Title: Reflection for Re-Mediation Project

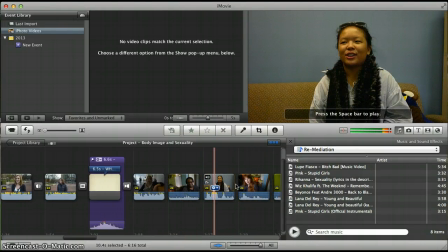244s
I had a lot of people say, like 1% or 0%, or, I don't think anybody has that body type naturally.
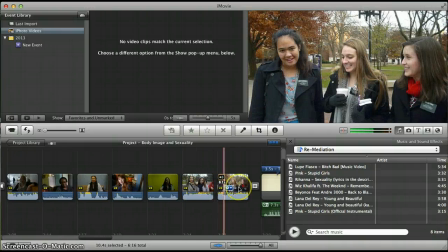254s
And then after those,
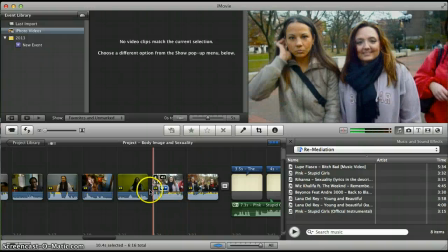258s
well, actually, going back to these, I didn't put any transitions, as you can see, between these.
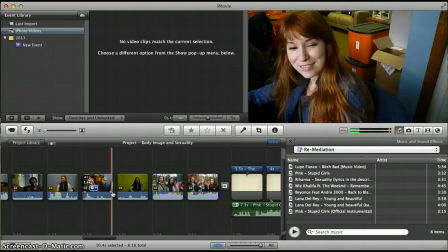265s
I did that kind of based off something that I had seen in like an example video. I was just getting, very short. You can see this one's like 1.3 seconds, this one's 2 seconds, 3.2 seconds, very short little clips of people's responses to that question.
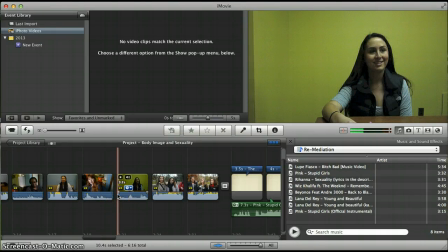285s
And it kind of gave me sort of like quick transitions between each of them.
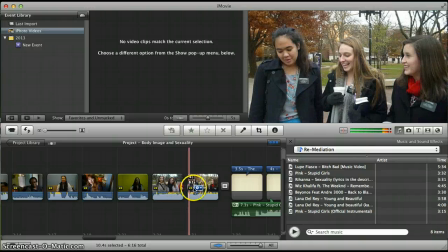293s
And I think that really works for this section to not have any transitions. it looks really nice.
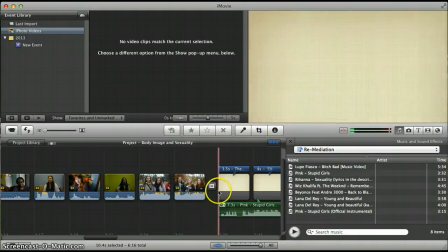301s
And then I went to the answer here and also didn't do a transition between those.
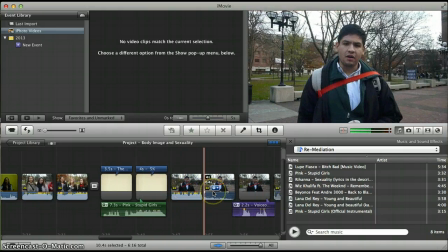310s
And I kept with that. No transitions here. Just for this section, really. And then here I did a voiceover and like what he's saying here kind of stops and it's a freeze frame.
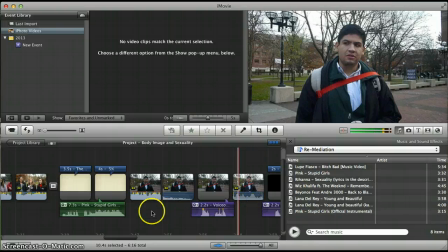326s
And then I voice over the freeze frame and then it repeats itself right here. This ending piece repeats right here. So I did that kind of to emphasize
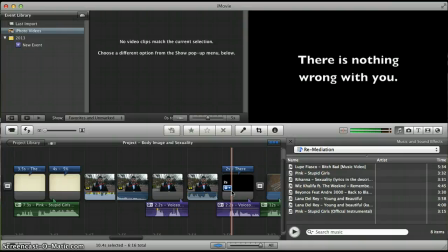339s
this point that he was making in his interview. And then I decided to move on.
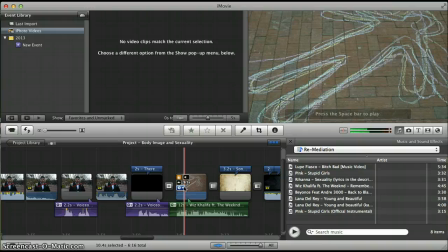347s
These are the chalk drawings that I did at that DIAG event. The purpose was really to show that everybody is a different size, which didn't exactly work out in the winter when everybody was wearing coats and kind of just looks like everyone's flapping their arms around.
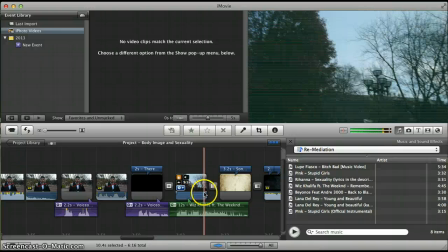365s
So, but in theory, it was a good time, and I'm glad that I did that event.
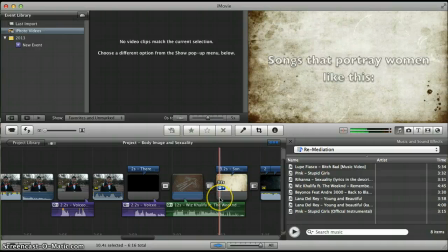371s
Anyways, and got those perspectives for the video. And then I decided to move into the pop culture aspect in songs,
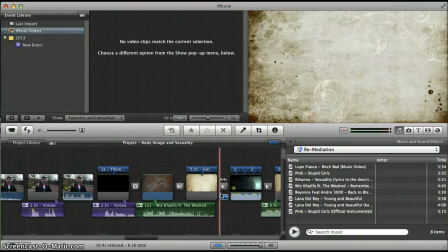381s
and used Wiz Khalifa and The Weeknd's
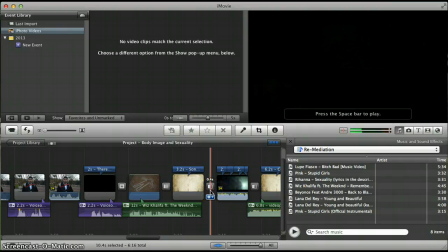385s
song, Remember You, which is pretty popular on the radio right now.
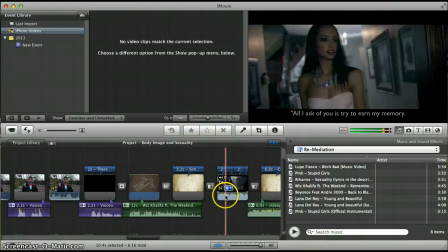390s
And then this is just a clip that I got from that music video.
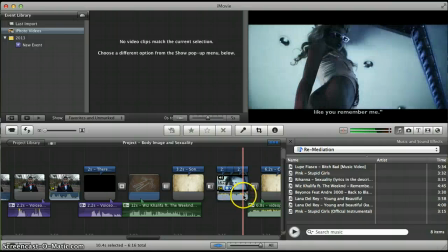396s
And I decided to include the lyrics in captions kind of right here,
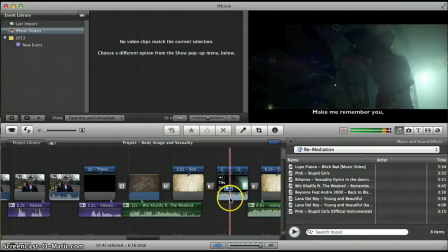401s
because I think the words are really important to the purpose of what I'm trying to say about
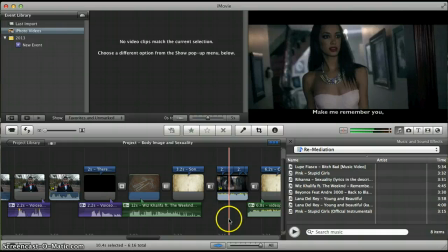410s
how pop culture is affecting body image and sexuality. Kind of that,
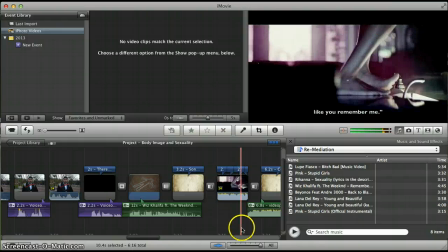417s
the people talking in the song, the men talking in the song, are kind of using these women as sexual objects.
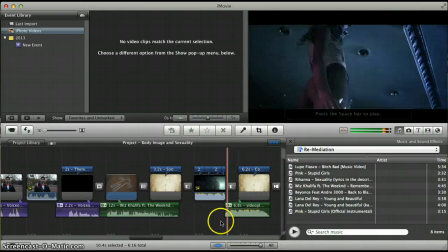423s
So that's why I decided to include the words so you could really get exactly what they're saying.
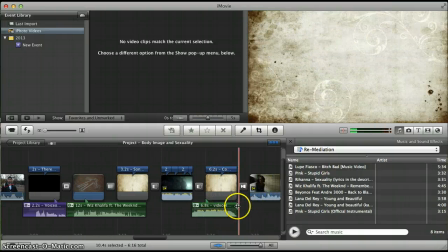430s
And then kind of just noted, that's what's confusing these real meanings behind body image and sexuality. So the first section was body image, and then I used the pop culture music aspect to transition to
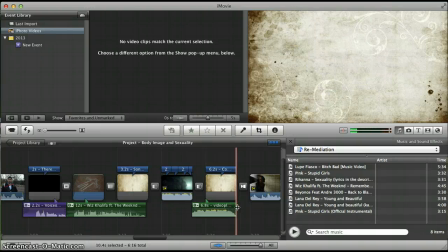447s
sexuality, the sexuality section. So then I did this transition again, flowing from one topic to the next.
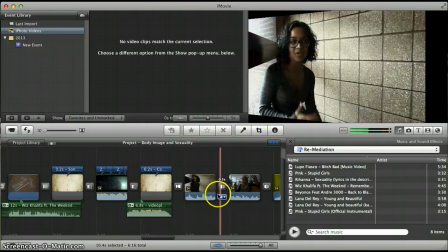456s
And these interviews were all about the pop culture kind of aspect,
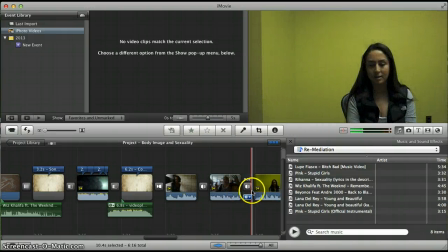464s
transitioning into sexuality and what pop culture is doing to women's perceptions of sexuality, and how
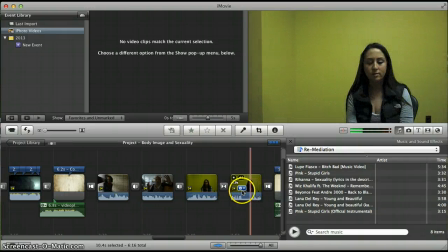474s
they view their own sexuality. So this was a really good way to move into the question of what is sexuality,
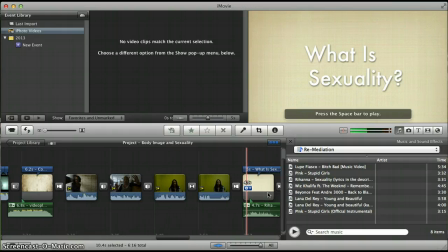483s
which I wanted to frame this sexuality section kind of mirrored to how I framed the body image section.